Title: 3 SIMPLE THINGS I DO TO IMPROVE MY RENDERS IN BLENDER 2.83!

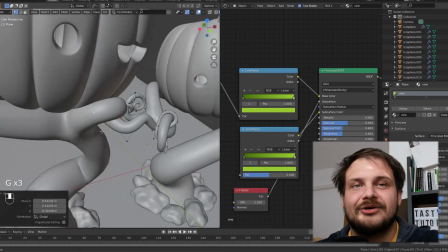[7:31]
So it's not going to be in the focal point and it's not going to hold the whole picture together but it's a nice addition to just add
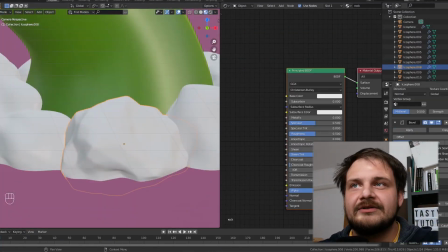[7:39]
a bit of it I could have done a bit different the musgrave the gradient whatever but the main point remains you're just creating a bit of
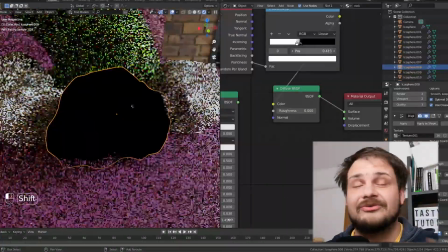[7:46]
variety and it's much better if you add just a bit of color to variegate it so for the rocks I use a pointiness trick
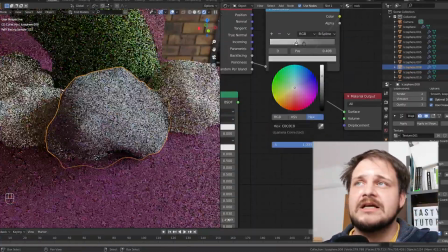[7:55]
so that's usually used for edge wear or that sort of stuff but in this case I just use it to propagate and do I'm almost doing like a stylized
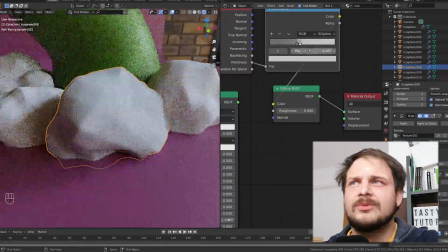[8:03]
but not really type of material so again they're not going to be in the focal point they are just there to offset a bit the color of
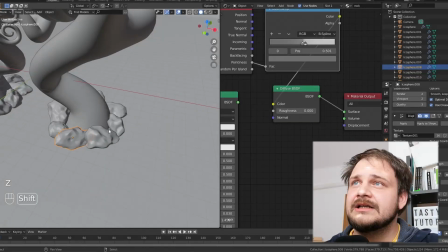[8:12]
the actual pumpkin and of the background and of the vines so that's completely it and the main takeaway is variegate your materials add a color ramp always try to find gradients on ui gradients if you have any trouble finding them and add a bit of bumps so this leads us to tip number
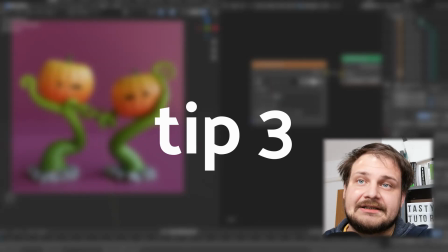[8:30]
three experiment with lighting take your time with lighting and
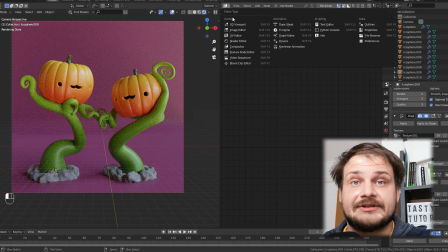[8:35]
this is something that i'm guilty of all of the time because i could spend much much
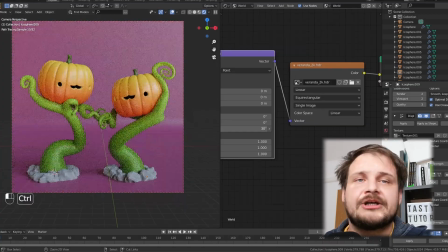[8:39]
much more time on lighting i used to do just an hdri drop it in that's it i'm done and call it a day and just post
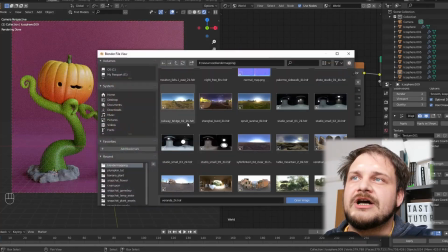[8:48]
that you can see that all over my feed but after some time i started to test out stuff and i started to find out okay i can
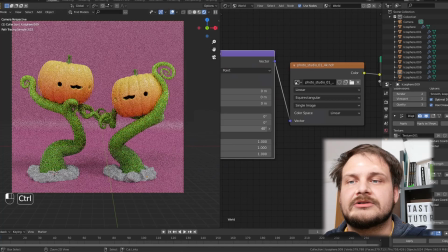[8:56]
turn the mapping node around that's a trick by Gleb Alexandrov by the way
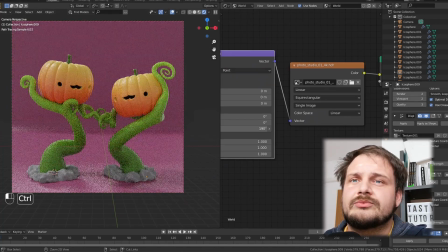[9:01]
so I start to open HDRIs I try to skim the rotation a bit so I'm trying to find the sweet spot
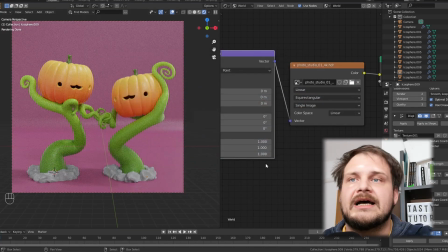[9:10]
of the HDRI at full and then dial it down and dial in a bit of mesh lighting you
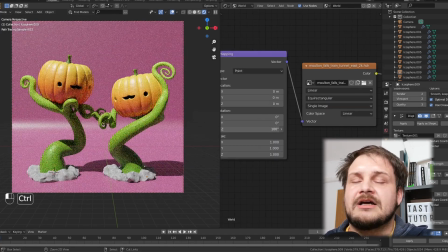[9:15]
can see here I'm trying all sorts of HDRIs some HDRIs that are outside
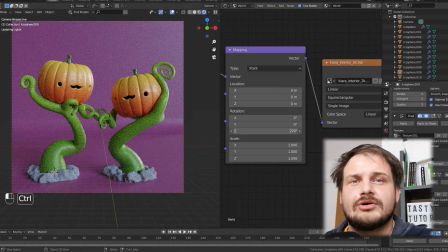[9:21]
inside so outside indoors strong contrast low contrast contrast hard shadows
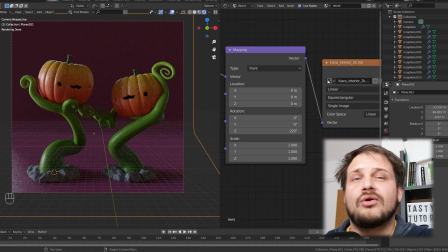[9:27]
soft shadows so I try and run them all through the settings I try to
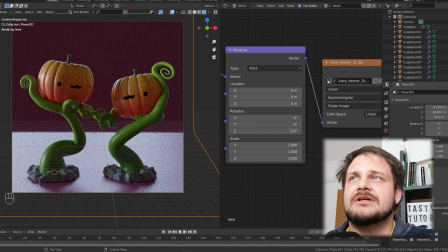[9:33]
see the different rotation orientations I try to see where that sweet spot is and
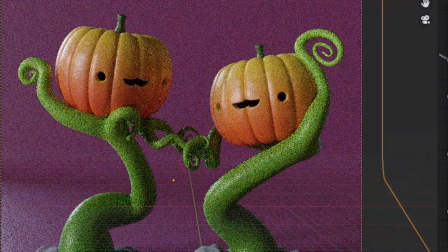[9:39]
for me that sweet spot is when you have sort of the highlights on one side and then the darker side on
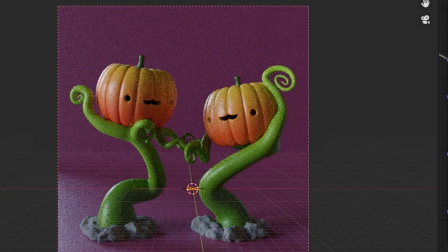[9:47]
the other they're creating a bit of contrast in the composition itself and then when I have that okay,
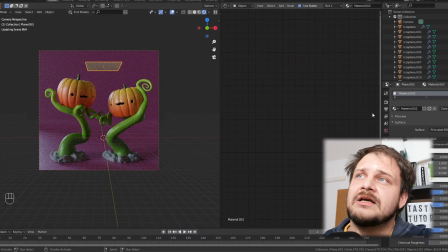[9:54]
I start to add a bit of mesh lighting. You can see that I'm doing that right now.
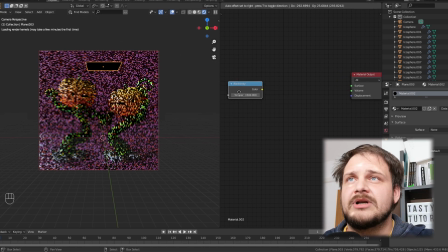[9:59]
So this is usually the part where I add a black body emission. I have this shader tutorial. I'll try and link it on the screen so you can check it out if you haven't.
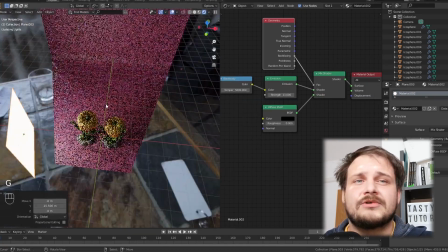[10:08]
And then I also used to run through the scene with one mesh light, see if it works, see if I need another one.
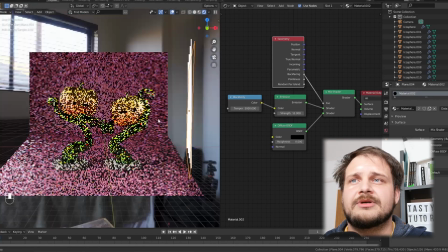[10:16]
So there's just a lot of experimentation with lighting with
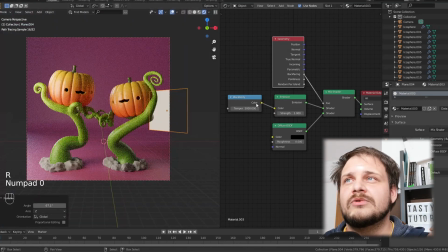[10:20]
positioning with trying to find out where the sweet spot is am i covering
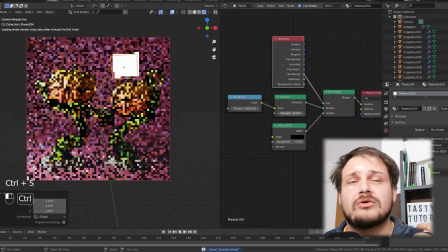[10:25]
something that i don't want to cover what do i want to highlight so if i want to highlight the pumpkins i want the main highlights to be on the pumpkins
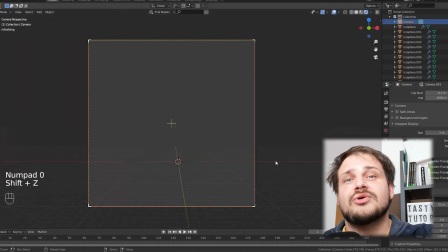[10:33]
and i want the shadows to be the strongest on the pumpkins so for
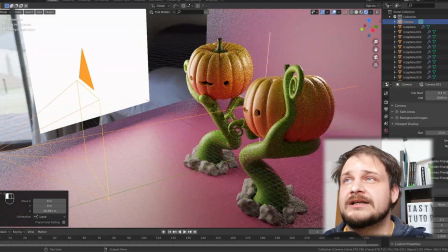[10:38]
me that's extremely important and it has become a regular habit.
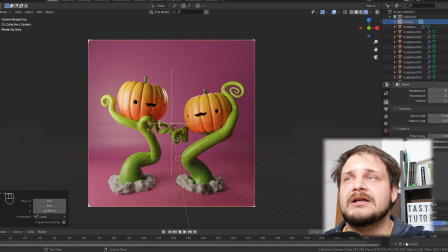[10:43]
I spend much more time on lighting now than on the actual modeling or materials.
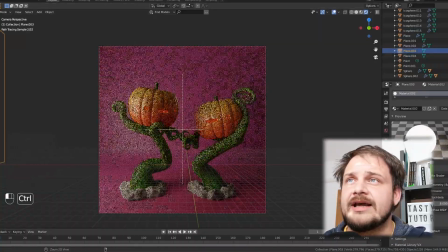[10:48]
On the note of actually adding lights I've also added some lamps inside of the actual pumpkins so
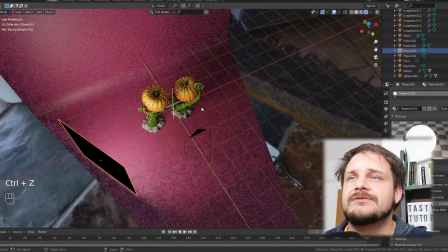[10:55]
that they have a bit more light inside of them and that's basically it.
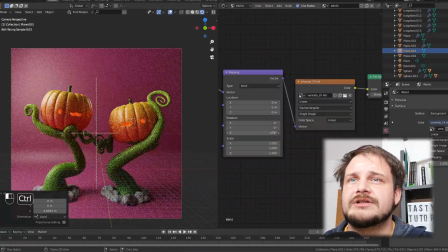[11:01]
Then I just try different techniques adding denoisers. I also sometimes test glare notes.